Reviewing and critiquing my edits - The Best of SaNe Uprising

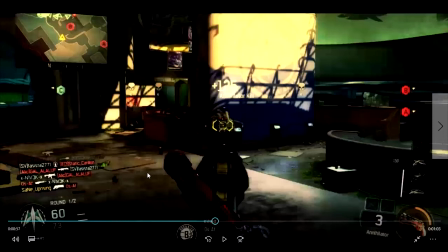8:12 Do not look on my channel at the old videos I did. Oh my gosh, I don't even want to talk about it. Videos are so bad. And it makes me look at. I cringe. I'm like, ugh, ow, it hurts. It hurts me because I'm like, there's at one point where I have a montage
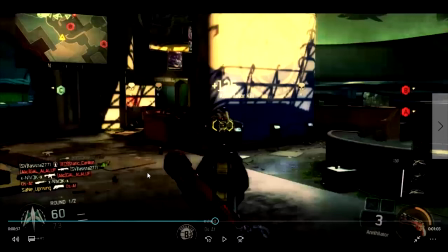8:33 on my channel where I didn't even put music in it because I didn't even know how to put royalty-free music in my videos without getting copyrighted or something. I didn't know a lot about it at the time, but I looked up videos and I started getting more knowledgeable on what I was doing,
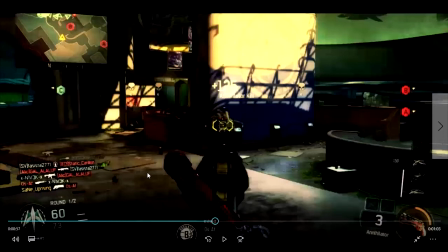8:53 and the quality of my videos started to improve. And I mean, there's still so much more that I can do to improve on. And no matter how good you get, there's always something you can improve on. So keep that in mind when you're editing.
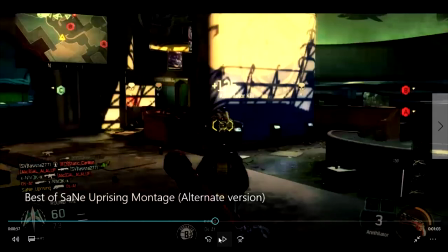9:07 But let's see if there's anything else.
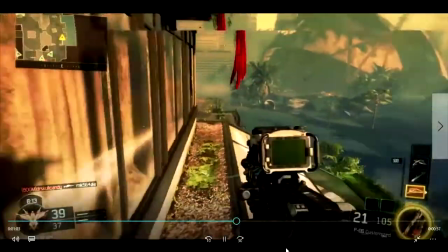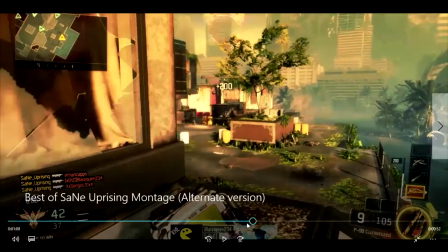9:20 Okay, so right here,
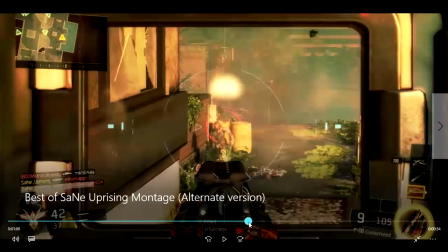9:24 that shot right there, I could have timed that way better with the song itself, because it really goes at a weird part of the song.
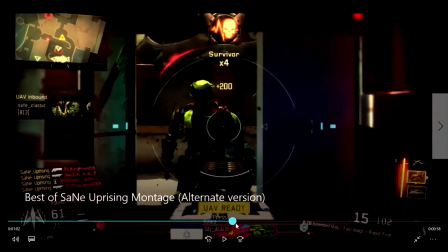9:32 Like, these two shots are synced up right here,
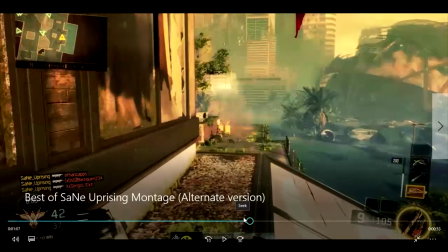9:38 but that shot isn't that synced up, and it kind of throws it in like a weird,
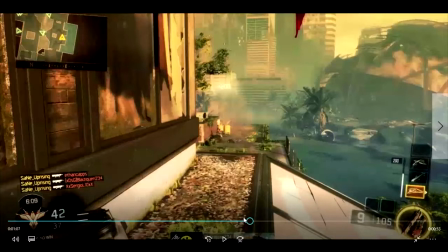9:44 I don't know, it gives it a weird feel. But whenever
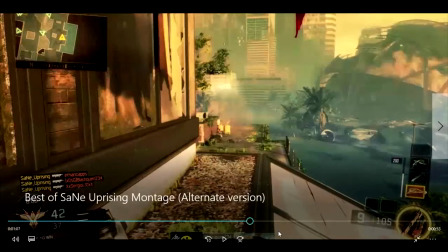9:53 I work in After Effects, which is what I use to edit, I do my best to kind of make everything
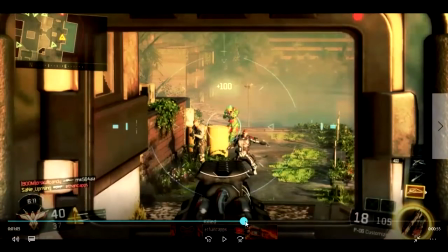10:01 go like a certain. I don't like to stay too long on a shot.
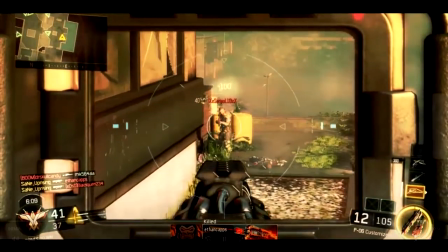10:06 So like right there, like that little pause that there's like in between the shots.
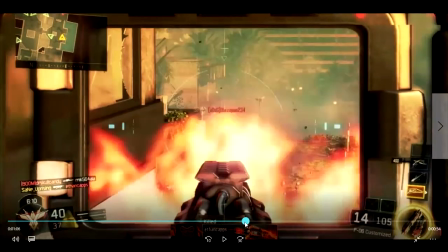10:13 You don't want too much time in between the shots, which is, I mean, it's probably why I made the shot there.
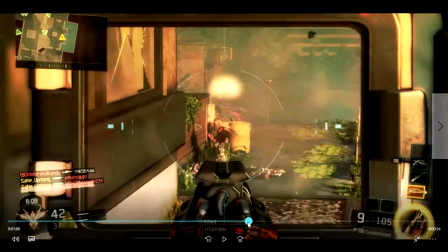10:20 I'm not that sure. I mean, I could have done a lot better, of course, but I'm not sure as to why I did that.
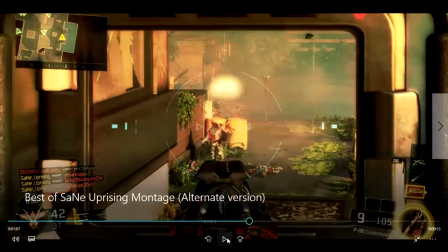10:28 I have to work on that. But yeah, syncing is definitely it's something that's
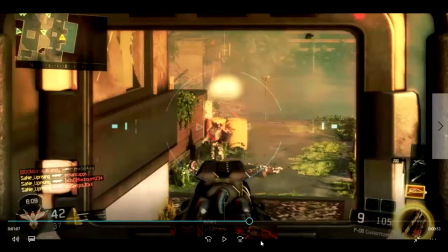10:37 I want to say it's like a small thing, but it's a very small thing when it comes to the I want to say the difficulty of editing, but it's very vital in a sense because it can make your
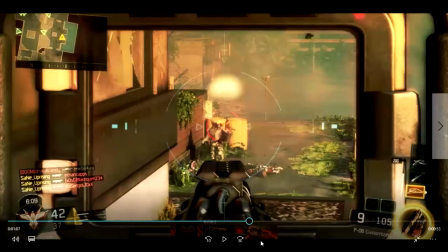10:54 montage or whatever edit you're doing that much better.
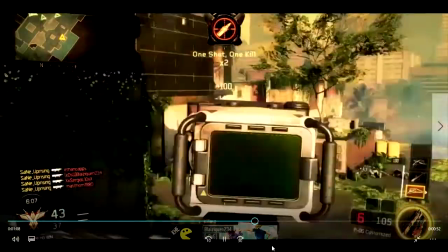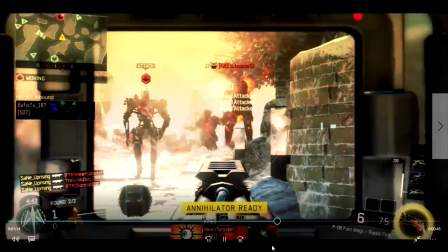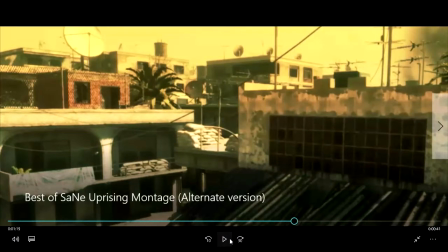11:09 Okay, so all right, this isn't the this isn't the best cinematic.
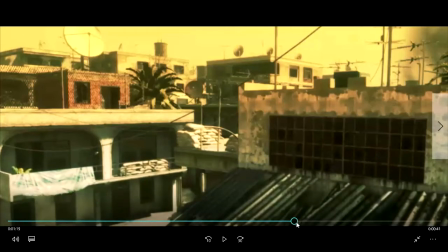11:16 I ended up getting this from SaNe Uprising, and the reason that it's just kind of like an odd cinematic. I'm not saying the cinematic itself is bad, but how I used it was kind of bad. I should have tried and found a way to get another one,
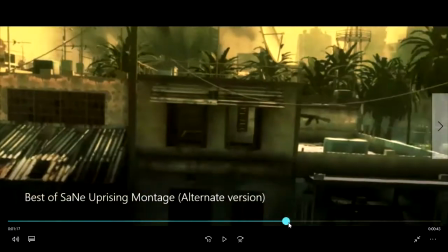11:31 but what the problem is that it's scanning the rooftops, and I don't know the maps on
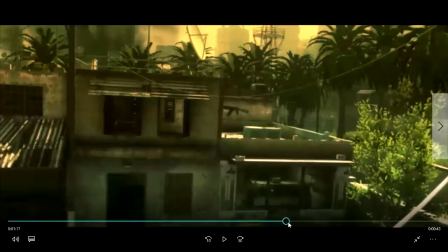11:40 COD remastered. Oh, COD Modern Warfare remastered. So I'm not really too knowledgeable about what map goes with what clip, etc., or like what cinematic goes with what clip, because I don't know if the maps match because I don't know the maps.
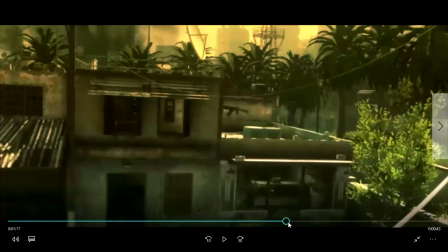11:56 But apparently for this upcoming clip right
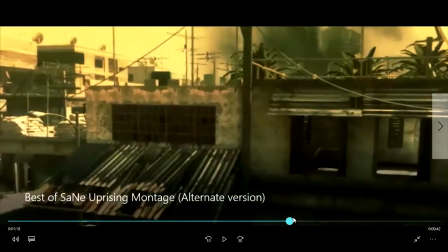12:02 here, I was told by SaNe Uprising that this is the only cinematic that he had available at the time that went along with that clip.
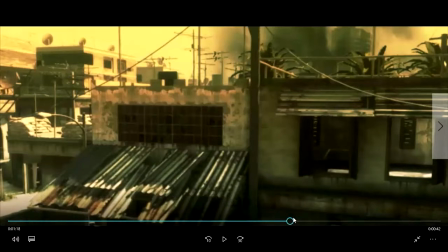12:11 So that's one thing I should probably point out.